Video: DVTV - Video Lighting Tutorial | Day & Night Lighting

Hi there and welcome to today's episode of Cinematography Tips for Video Lighting. I'm your host Tony Reale. Today we're going to be showing you how to do video lighting for daytime and video lighting for nighttime. And literally how we're going to use the exact same location, same time of day, and just light it differently to achieve totally different looks.
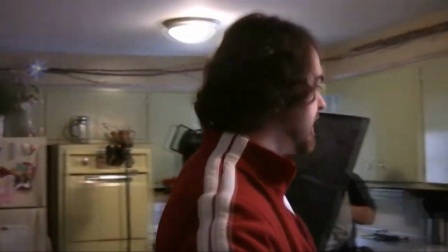[0:21]
So first we're going to set, this is just my dining room and kitchen area.
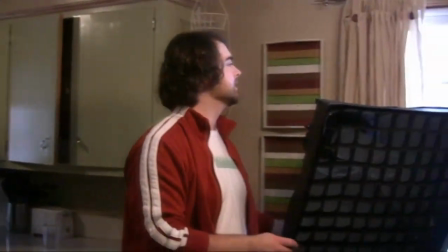[0:26]
As you can see, we are daytime, but it's kind of overcast, winter, blah, outside.
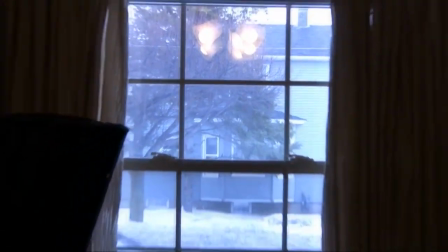[0:33]
So we're going to go ahead and light this how we would to be a nice bright sunshiny day for the person sitting right here. So we'll get started with that and come back. Okay, what we've done so far is, let's just go ahead and show you here.
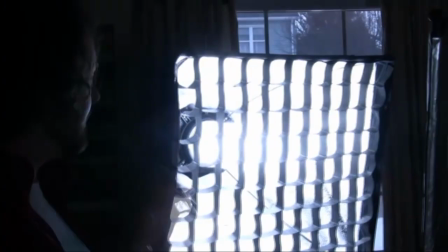[0:48]
We have our 5600K daylight balanced compact fluorescent fixture.
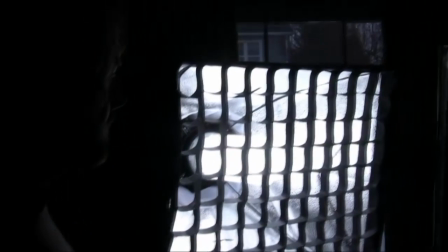[0:55]
This is a Cool Lights fixture. I'll put a link to the model on the video.
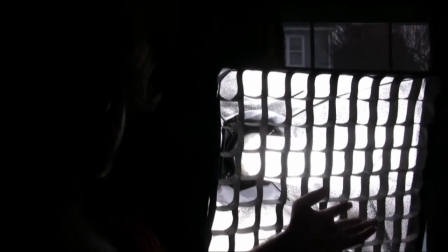[1:01]
But this is, these are really nice and bright, and that you're also working with daylight temperatures, which is great if you're working with, we basically replaced the daylight that was outside.
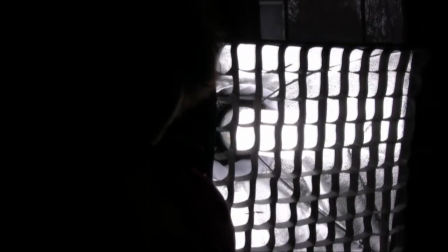[1:10]
But it is nice if you need to work with daylight. In one of my other videos I showed you how to work for interview lighting and how to work with daylight.
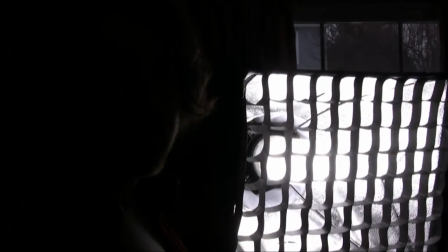[1:18]
But here we're just getting a nice fluorescent look.
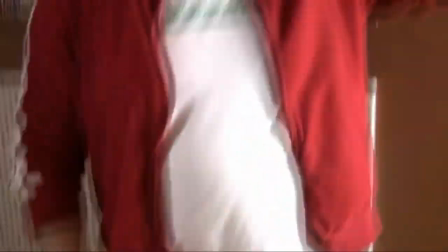[1:21]
And then back here, I've got this fluorescent bulb right here, which is working as the backlight.
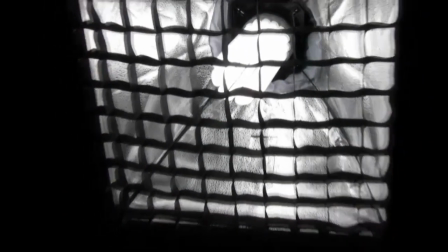[1:28]
It's just the exact same fluorescent light that we were using for the key light over here.
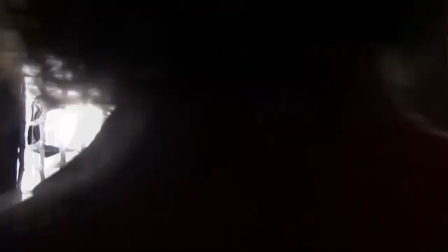[1:33]
And then I have a flag. If you want to shoot in the back wall here, you can see that this flag is blocking out the light from hitting the wall.
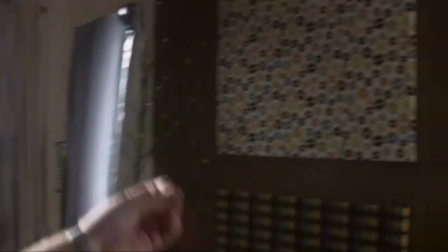[1:41]
And this is a glossy paint.
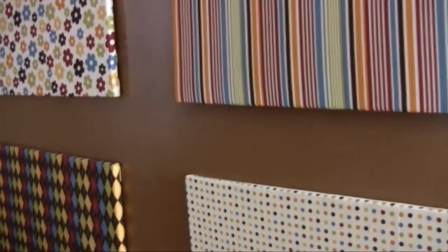[1:43]
And the main reason that I'm trying to block it is when the light hit it, it just basically created this really, really high gloss look effect here.
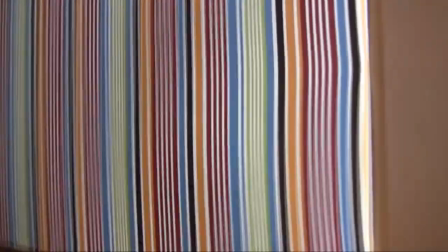[1:50]
Go ahead and point the camera at the wall. I'll show you what happens. We get this high gloss.
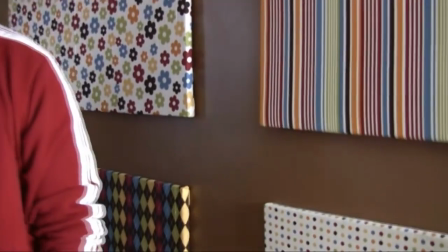[1:55]
I don't know if you can see it, but yeah, it was reflecting into the camera. And I didn't want that, so I basically just flagged off the light so that's only on Noah.
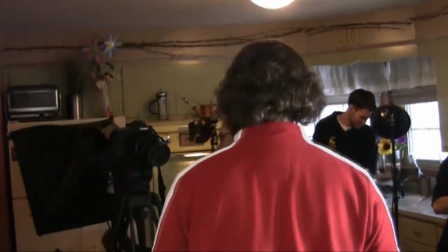[2:04]
And now let's go ahead and jump on camera.
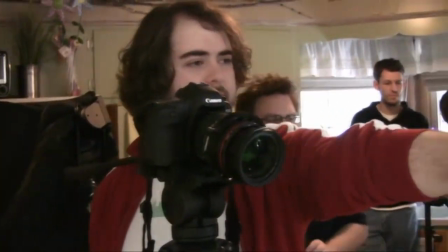[2:09]
And here, move the, no, can you move the flag a little bit more in this way? Keep going.
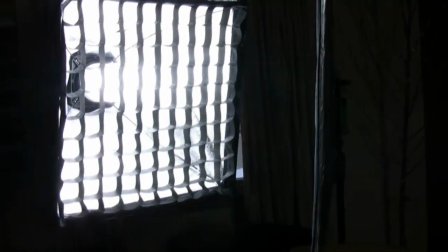[2:14]
Yeah, that's good. All right, and smile, Noah.
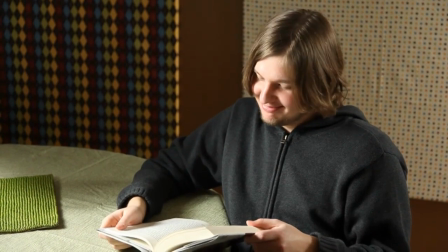[2:22]
Smile at the book. There you go. Smile at the book. Yeah, no, there you go. All right, so we'll do.
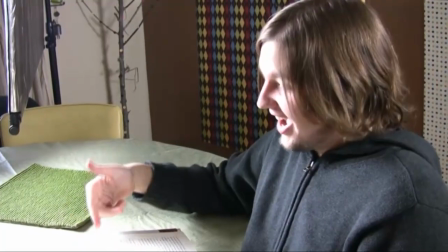[2:27]
So just read something funny. Like that.
Mom, I can read.
And then say we did a close-up here of,
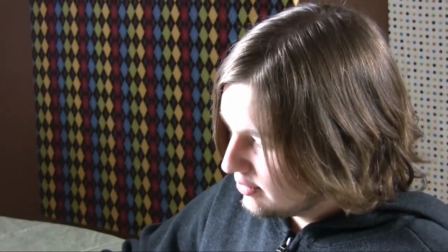[2:36]
we're going to focus on the book here. Set my focus on the book.
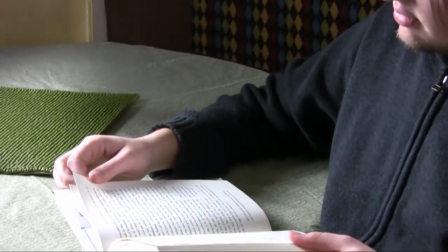[2:44]
And say we did something. So we're recording.
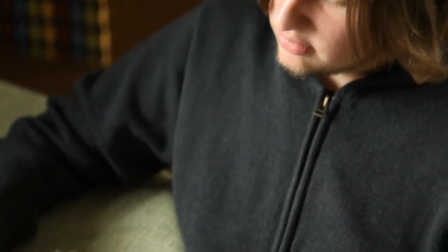[2:50]
And then record at the book. So, you know, like a little pan up here. Basically a nice daylight.
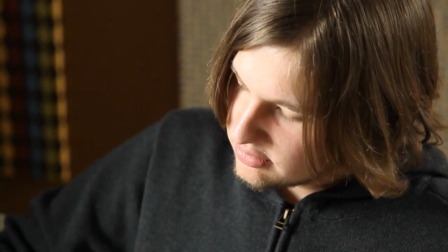[2:56]
You do a little color correction. And you'd have a nice little daylight scene.
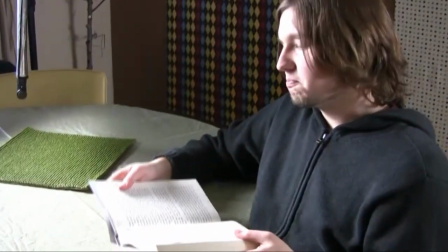[3:00]
So that is maybe he's having his morning breakfast and with croutons and coffee or whatever.
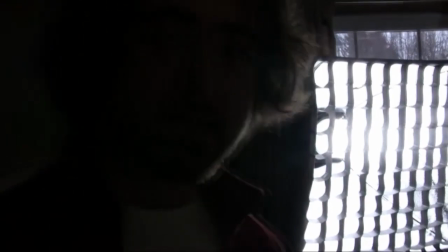[3:07]
All right, now let's go ahead and do the nighttime version, this exact same scene, and we're just going to change all of our lights around and do a nighttime version. All right, so we've moved the lights around, and let me go ahead and show you where we're at right now.
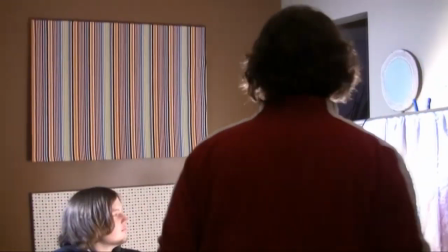[3:21]
I have one of the 250 watt photo flood lights.
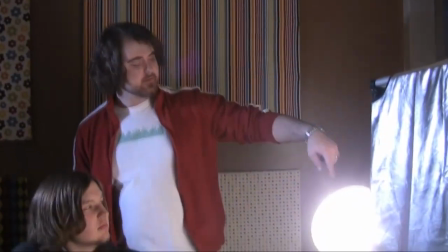[3:26]
Move around here so you can see it. The 250 watt photo flood light that's reflecting off of a piece of white foam core.
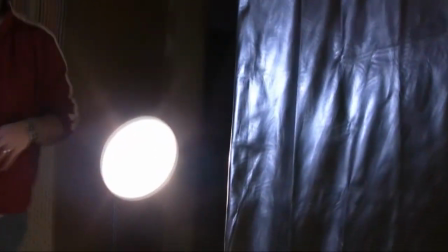[3:33]
I don't know if you can see that, but I'll get around the angle there.
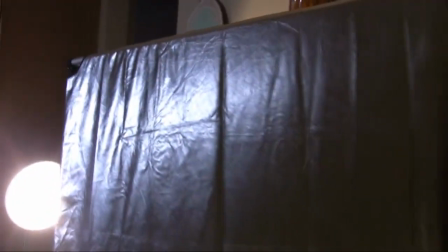[3:36]
And then I have a flag right there that's just blocking the reflection from getting into the camera lens because it was flaring a little bit, so that's just to block it for the camera.
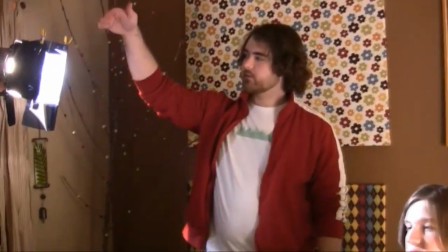[3:45]
And then I have a 600 watt Fresnel right here that I'm using a blue gel
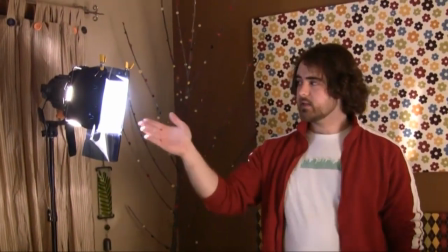[3:51]
with and reflecting it on the note. Now usually these blue gels I use for daylight conversion,
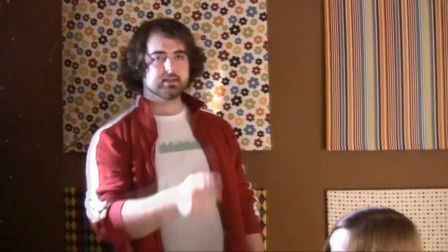[3:56]
but what I'm doing right now is I'm white balancing the camera to tungsten,
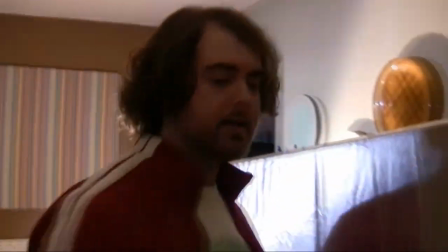[4:00]
which is what this is, and then I'm using that blue light to be the motivator for the daylight.